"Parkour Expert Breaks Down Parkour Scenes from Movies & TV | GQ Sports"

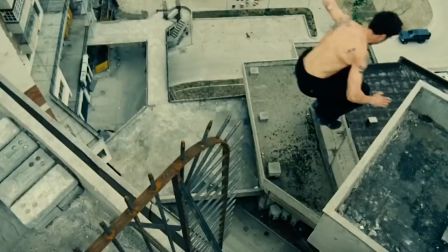(30:54)
all right i'm gonna pause it right here because i love this i love this shot there's clearly some like random boxes there that made it easier for
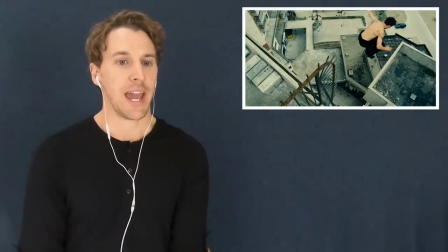(31:01)
him to step off of over this corner gap but i love the angle of this shot because the elements are being shown to the viewer right
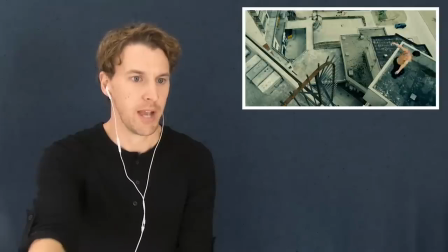(31:08)
there's this like spike fence it's at this crazy height if we back up to to david bell approaching this and just kind of scrub through
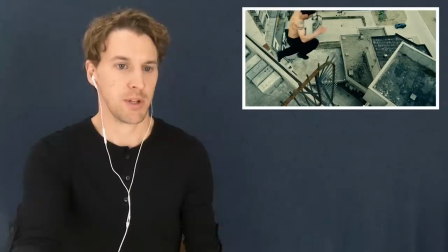(31:16)
it what we get to see is like this really nice foot placement it kind of hurls over the wall he's clearing the gap he's spotting his landing and the reason why i don't think there is a wire and that this was practical is that we we get to see him go almost all the way through
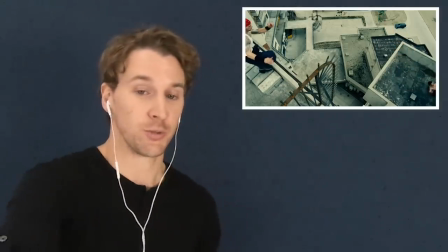(31:32)
until he does this roll he ends up not doing a perfect shoulder roll the reason is because he was cutting across this angle and if he rolled the way that his momentum was going or wanting to take him he would have hit the other wall that was on the outside of that structure that he jumped to He's almost going what we call a gymnastics roll, which you don't want to do outside on concrete because it literally goes over your spine. The point of doing a shoulder roll is like you're trying to go like a rounded shoulder where it goes across your back and then just makes as minimal contact with your spine as possible. So not a great roll, David, but I see how it was necessary to do that and that made it the more efficient route to go. what makes this drop
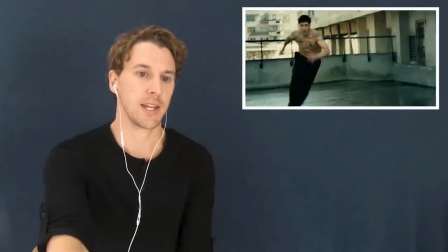(32:16)
different from a lot of the drops we're seeing is one this is substantially
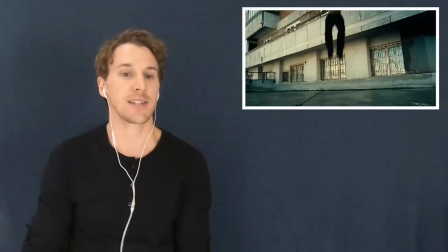(32:21)
higher than most of them he's hitting his feet engaging obviously
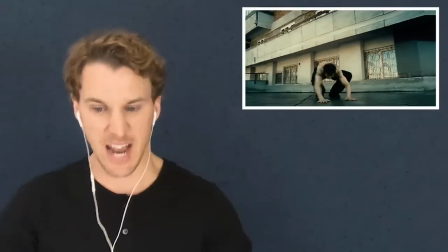(32:26)
our strongest muscles in our body our legs then he puts his hands down and lets it kind of kick him forward so that he can continue and because you're having four points of contact on the ground it's actually dissipating it by a large percentage i
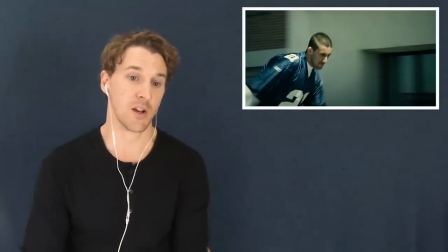(32:43)
love that and this we're getting to see some of the vaults right We just saw David Bell does a speed vault where his hand hits and his legs kind of slice through and he goes over the obstacle And then the guy chasing him does that classic Kong vault where we see both of
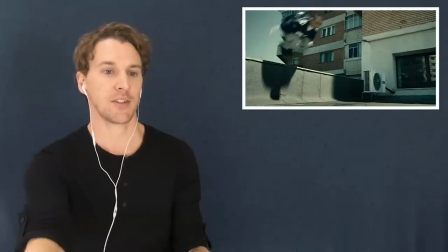(32:54)
those hands hit and pulls his legs through and continues with all that speed All right, definitely worth a pause right here. So this gap is in France and it's called The manpower gap people have actually flipped this gap They've actually put up a fence that makes the gap harder because they didn't want people jumping it. But I believe people are still now jumping it and they have to clear the fence as well, which is a new element and challenge. What's worth noting, and it doesn't necessarily make sense in the scene, there's not much run-up, right?
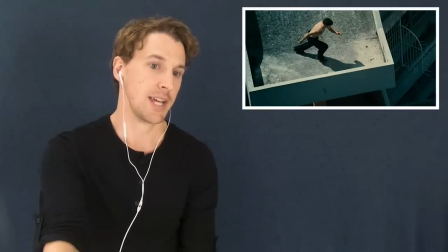(33:29)
So if you were to back it up right before the shot cuts out, he's just stepping from one side of this thing to another.
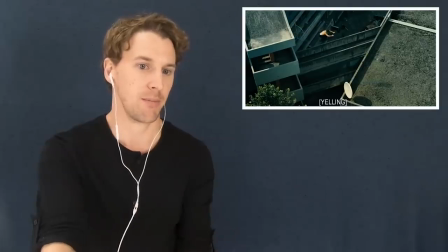(33:37)
When we get to the wide, it doesn't make sense of where he's coming from. All of a sudden he's just like on this 10 foot platform. How did he get there from this big slide we don't see? I don't know either way. This is real when we hit play Just watch how much the rocks kind of take that impact and shoot out as he goes into his role
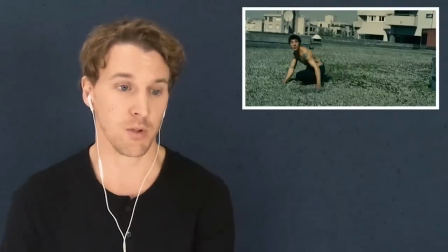(34:00)
District B 13 really it is one of the most realistic portrayals of parkour I mean, there's very little in it that seems either unnecessary or flashy. And that is part of David Bell's history, right? Like, he was at the core, the creator of parkour. So much of what he trained wasn't even just about being fast and efficient and capable of overcoming anything that got in his way. It was also about challenging themselves beyond what you could imagine the sport is now, which is more of like an action sport and a lifestyle. All right, guys. Well, that's it for today. Thank you so much for watching. I hope you guys had as much fun as I did. Peace out, everybody.